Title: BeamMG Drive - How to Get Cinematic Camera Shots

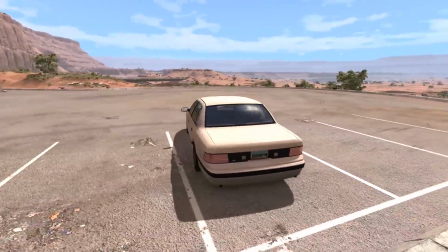Hey guys, how's it going? My name is Neil and welcome back to some more BeamMG, and in today's video we're going to do something a little bit different.
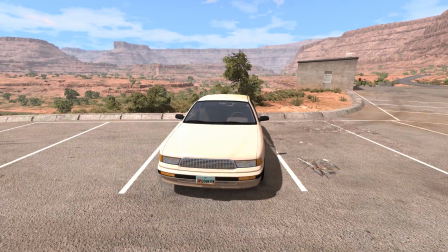I'm actually going to show you how I set up my cinematic shots for whether it be my BeamMG crash compilations or my mods of the week series. But yeah, it's actually pretty easy if you know where to click and you know what to turn off.
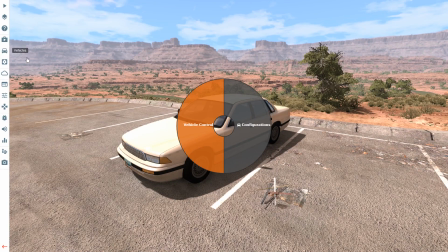So basically what we're going to do first is change out the car because, I don't know, this car isn't very pleasing to the camera's eye.
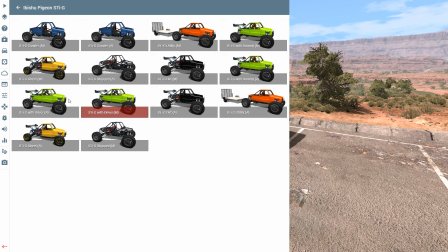Or it's kind of just looks like a shitty 90s sedan. So we're gonna go with the Stig edition.
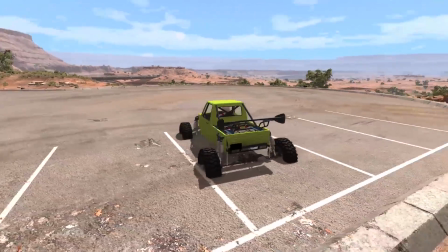I know you guys are probably tired of seeing this thing, but it's just the best. So now that we got this spawned up, we're actually gonna move to a better location.
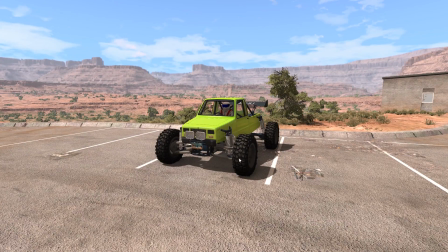So if we push Shift C, we can go into free cam here. And where do we want to put this car?
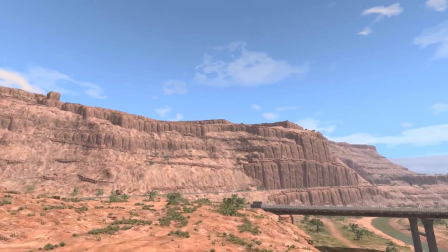How about up on top of this cliff? That seems pretty aesthetically pleasing, I would say.
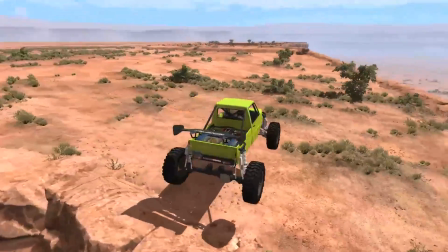Alright, so we're up on top of the cliff, and if we push F7, it'll actually spawn the car wherever the camera is looking.
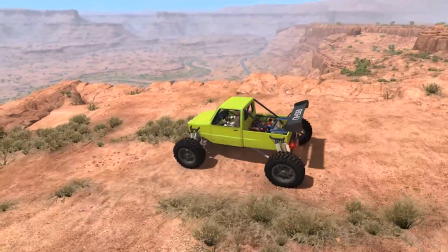So now we're up on here, and we're just going to position it somewhere where we know we're going to get some cool shots.
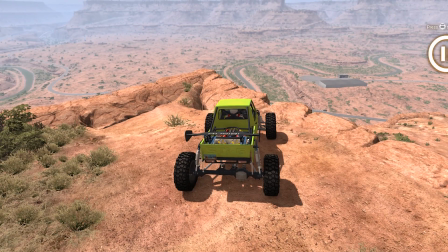So how about right here? And then I'm actually going to pause so it doesn't roll off the cliff. And then I'm actually going to push Alt-Enter, which is going to make it windowed mode.
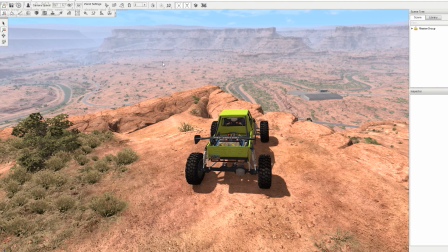And then if we push F11, it'll pull up the world editor. And up here you'll see two things. There's a number, and we're actually going to turn that down. Just because this shot doesn't really call for like really fast camera speed.
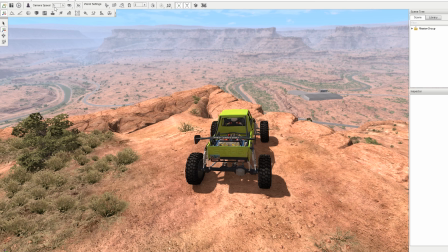So I'm going to put something like 5. That's pretty slow, but it's very creepy looking. Or not creepy, it's just very slow and very aesthetically pleasing. And also, if you see this little symbol here, you're going to go to smooth camera.
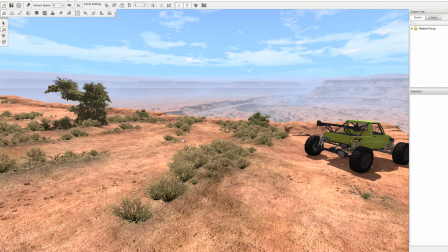And basically what that does is make the camera very smooth and not jittery like the default free cam. It's very sporadic and not very smooth looking. So now it's going to be smooth looking.
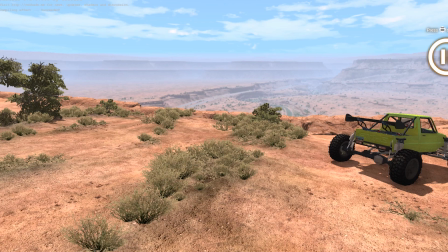And then if we push F11, that'll take us out of the world editor. And then if we Alt Enter again, it'll go back to full screen.
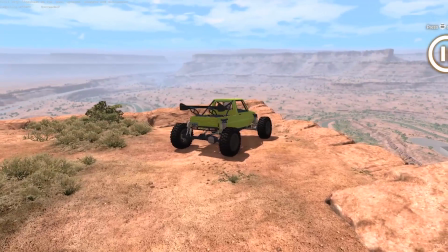And as you can see, it's very smooth looking now. And if we push Shift, it'll kind of speed up the camera a little bit.
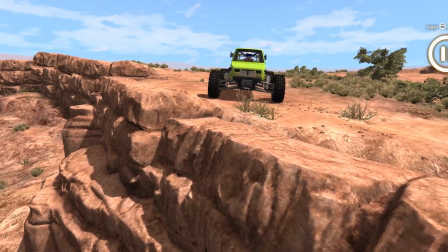And to move around the camera like that, you can use the mouse, but I really prefer using the controller because you can kind of finesse it a little bit more like this,
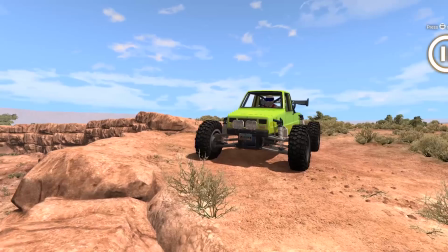and it'll turn a lot slower and look a lot less robotic, I would say.
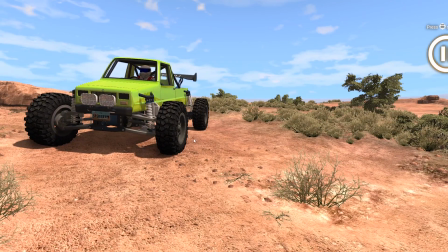Alright, so now we're going to actually change the field of view because I kind of want like a tighter camera angle.
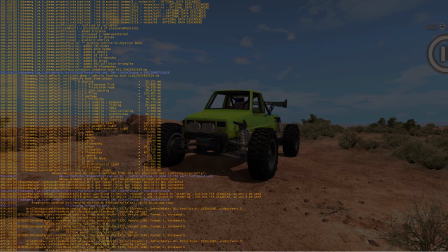So we're going to push the tilde button, the little squiggly above the tab button, and we're going to type, first of all, you're going to make sure that this is under, there's a little systems tray here, and you're going to go to torque script. You have to make sure it's on torque script. Oh, that's a hard word to say.
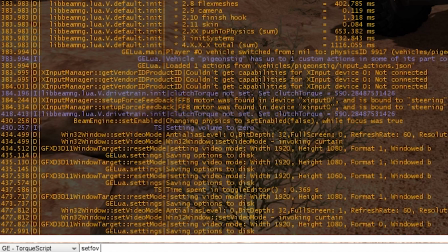And we're going to type set field of view to, I don't know, 20 is pretty good.
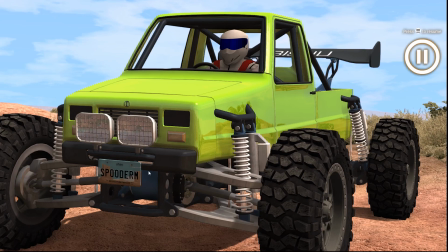It's very close, but it's very nice looking. So as you can see, we're looking a lot closer, but everything's kind of smushed and flattened out, and that's kind of what we're looking for here.
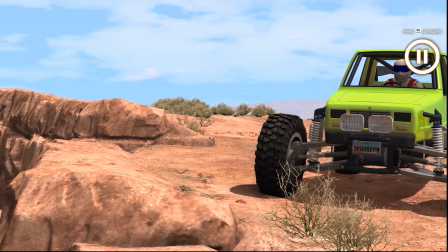So now if I kind of pan like here, it looks very, it looks very, very, very cinematic, I must say.
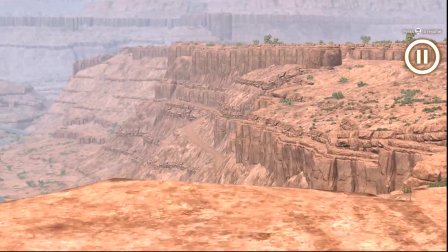Alright, so now we're actually going to get a second camera angle, and I feel like I'm going to drive this off the cliff, so I'm going to get pretty far away, and we're going to keep that close,
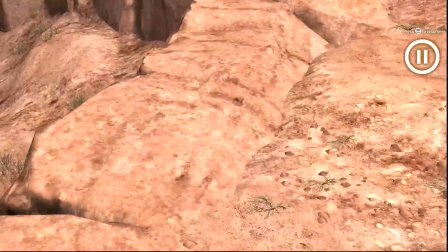kind of tight camera angle for right now, because I just want a pretty long shot of, oh god, where's the car?
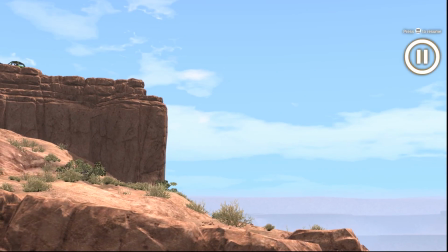Okay, there it is. I want a long shot of this thing just driving off the cliff, so we're going to do that now. And here we go. Oh shit.
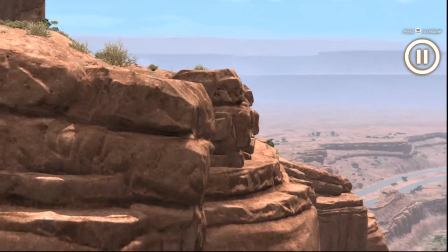Okay, now let's say we want to get a slow motion shot of this thing hitting the ground.
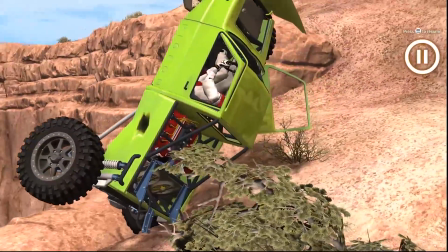I think it already did, but that's okay. We're actually going to go to the other side so we get a little bit of variety,
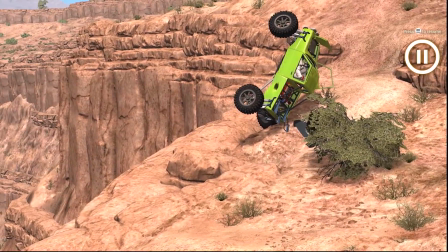and we're actually going to put this in slow motion, but we have to be careful because it doesn't go in slow motion automatically.
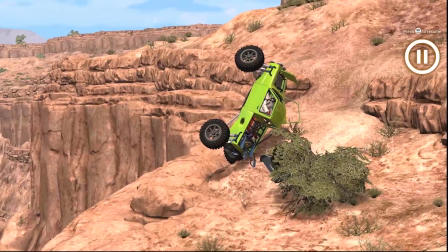It takes like a half a second or so, so it might get kind of out of frame before that. And if you want to know how to go into slow motion, you push Alt and then the left on the keypad.
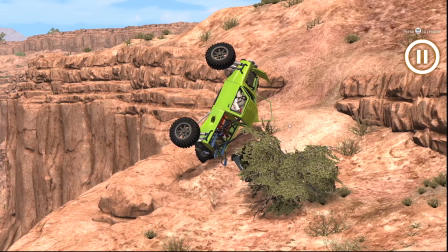And that'll actually, it varies in length, but I think I did it 3 times, so I think it's like 80% slowed down.
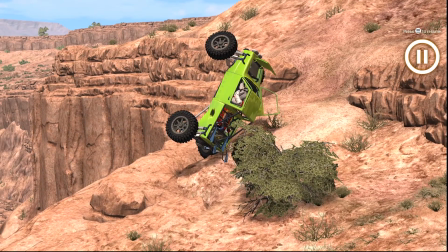I don't know, but we're going to kind of follow this thing as it falls down the hill. There we go.
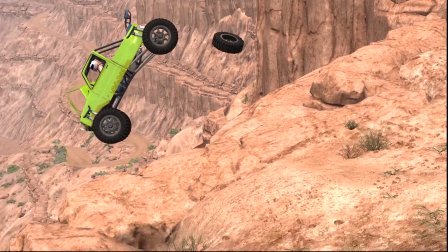Oh, it takes a lot of practice to get the controls right with the controller to kind of move the camera the way you want.
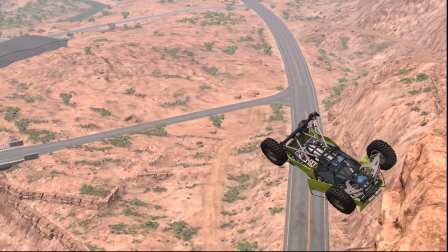But once you get the shot, it's worth it. It's all worth it.